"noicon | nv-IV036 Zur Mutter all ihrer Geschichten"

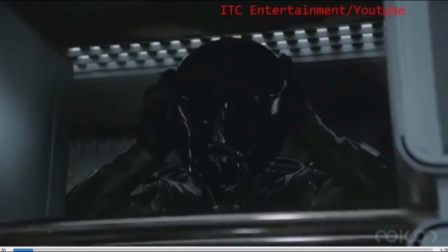494s
Wir sehen ihn hier, wie er seinen Helm anzieht.
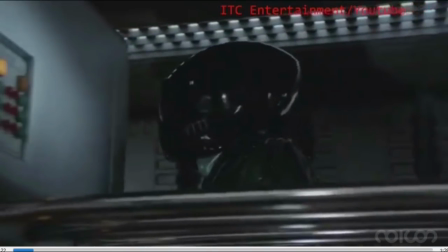497s
Und dieser Helm wirkt prägnant dadurch, dass er tief schwarz ist.
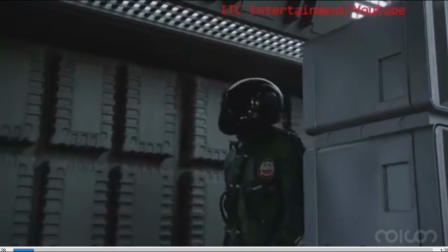505s
Es ist ein schwarzes. Okay, schau, was du hier siehst, das hier.
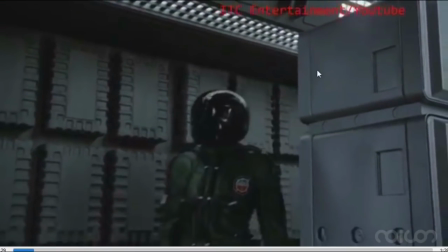510s
Moment.
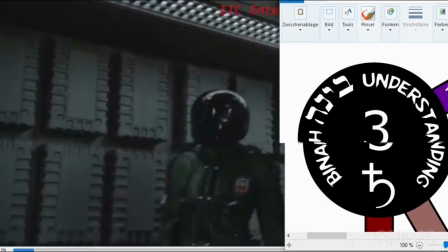515s
Moment. So, das hier ist abermals das hier. Okay, wir hatten hier den Filmtitel.
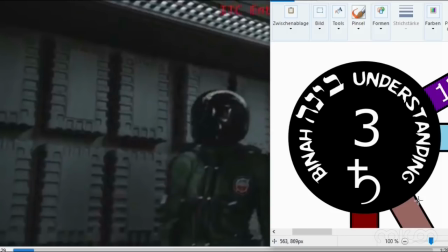521s
Saturn 3. Ich habe dir gesagt, das ist Bina. Bina ist Black. Das ist schwarz, ist dieser Sephira zugeordnet. Und darum dieser Helm. Okay, das soll das zum Ausdruck bringen.
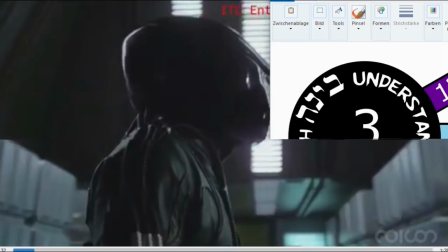535s
Hier.
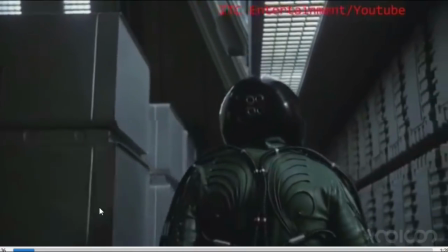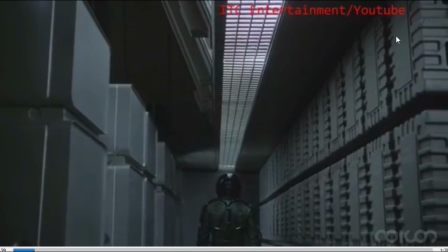541s
Dann, ich fahre fort zur nächsten Szene. Moment.
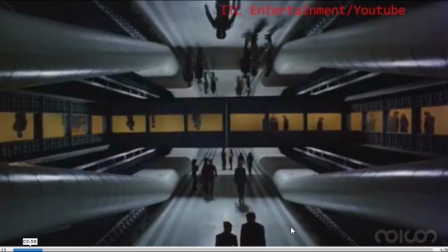544s
Dann haben wir dieses absurde Szenenbild, das uns zweimal gezeigt wird im Innern des Mutterschiffs. Und es zeigt uns irgendwie gleichzeitig am Wirken. Auf den ersten Blick, es wirkt wie eine Spiegelung, nicht? Ein Spiegel an der Decke hier. Ist aber nicht der Fall. Es ist keine Spiegelung.
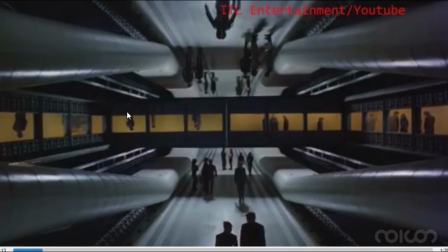564s
Sondern, was natürlich interessant ist im Kontext, weil Bina, respektive Malkuth ist die Spiegelung von Bina. Okay, im symbolischen Kontext. Was der Hintergrund sein wird zu dieser eigentlichen Szene hier. Aber wir sehen hier, das wirken zwei Kräfte. Eine Schwerkraft, die nach unten wirkt und die nach oben wirkt.
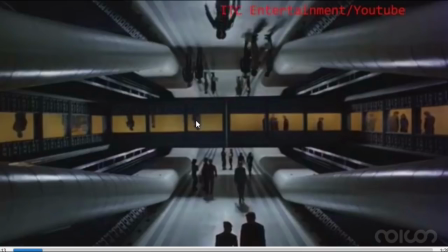584s
Du siehst ja die Leute, manche stehen hier an der Decke, manche stehen unten. Das ist absurd.
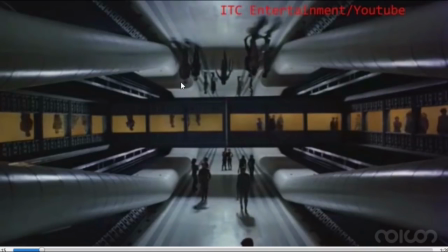590s
Aber es kommt halt zu diesen absurden Konstellationen in einem fiktiven Universum. So, Nachtrag. Und ich meine, es könnte sein, ich vermute, was der Regisseur uns hier zeigen will, ist die Zeit.
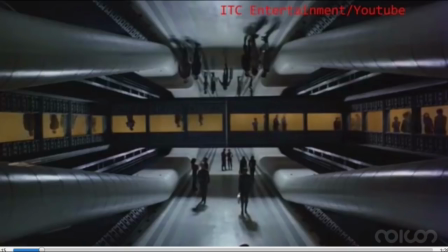607s
Ein Abbild des zeitlichen Zyklus, des zeitlichen Verlaufs. Wenn du dir das hier ansiehst, du siehst eine Sanduhr. Wie eine Sanduhr sieht das aus? Wir haben das X, das voneinander trennt.
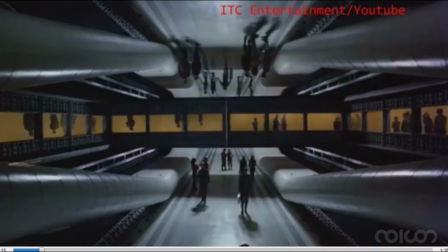628s
Zwei Räume. Und ich weiß es nicht. Aber es könnte sein, dass die Idee hier ist, dass er Zeit darstellen will.
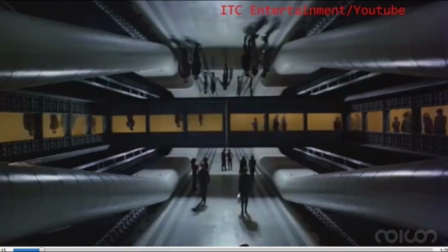647s
So, zurück zum Film. Das ist interessant gemacht.
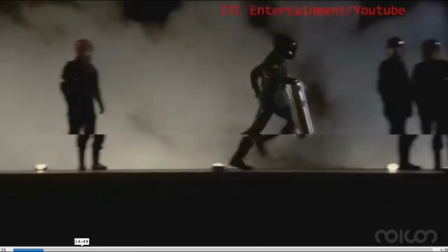655s
So, er wird nun ins Raumschiff gehen, Moment.
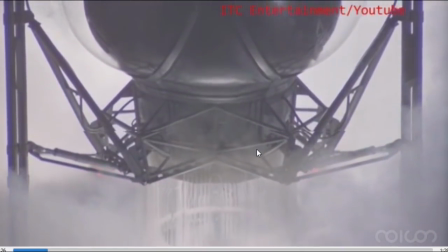660s
So, er fliegt nun weg in seinem kleinen Raumschiff. Wir werden jetzt nochmal das Mutterschiff sehen hier.
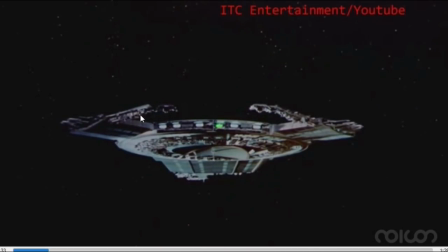667s
Siehst du die zwei Hörner? Das eine sogar ist blau, das andere ist rot. Das ist der Schädel des Bullen, the Bull. So, und hier das kleine Raumschiff, das nun rausfliegt. Moment, wir springen weiter.
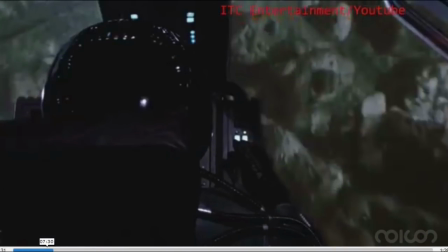686s
So, diese Szenenfolge hier ist äußerst seltsam, weil er fliegt hier durch die Ringe des Saturn.
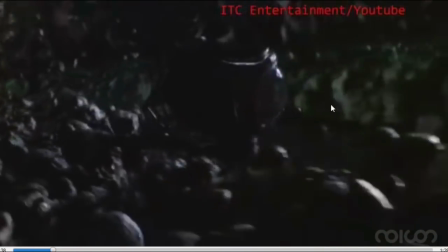695s
Aber der Regisseur stellt es irgendwie so dar, als würde er unter Wasser sich bewegen.
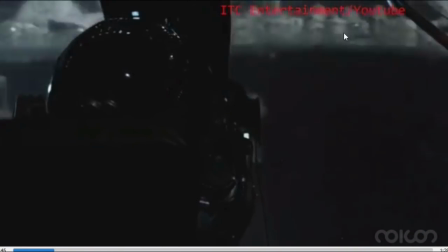703s
Es ist hier oben bereits Reflexion. Und jetzt schau, das ist doch ein Wasserspiegel hier.
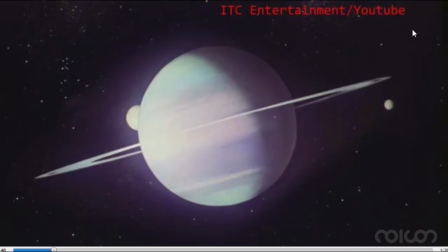708s
Nochmal. Achte hier oben auf die Kante. Moment.
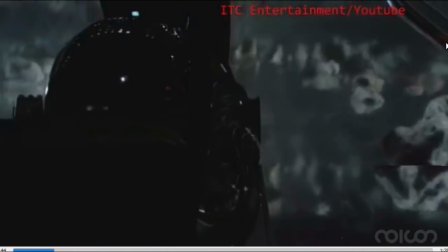713s
Hier, er fliegt durch die Ringe. Siehst du hier, gesehen, nochmal.
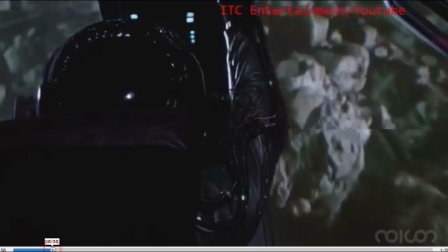719s
Er bringt irgendwie Wasser in diesen Kontext. Ich weiß nicht genau, ob er uns hier etwas sagen will.
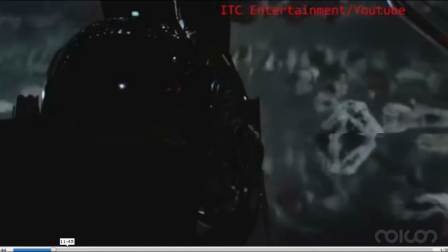727s
Also die Ringe des Saturn und jetzt siehst du dann die Spiegelung einer Wasseroberfläche hier. Und er taucht ab.
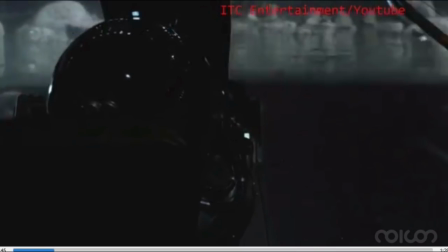735s
Siehst du das?
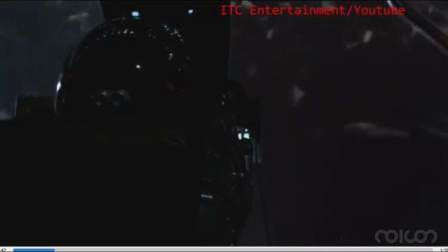739s
What's the meaning?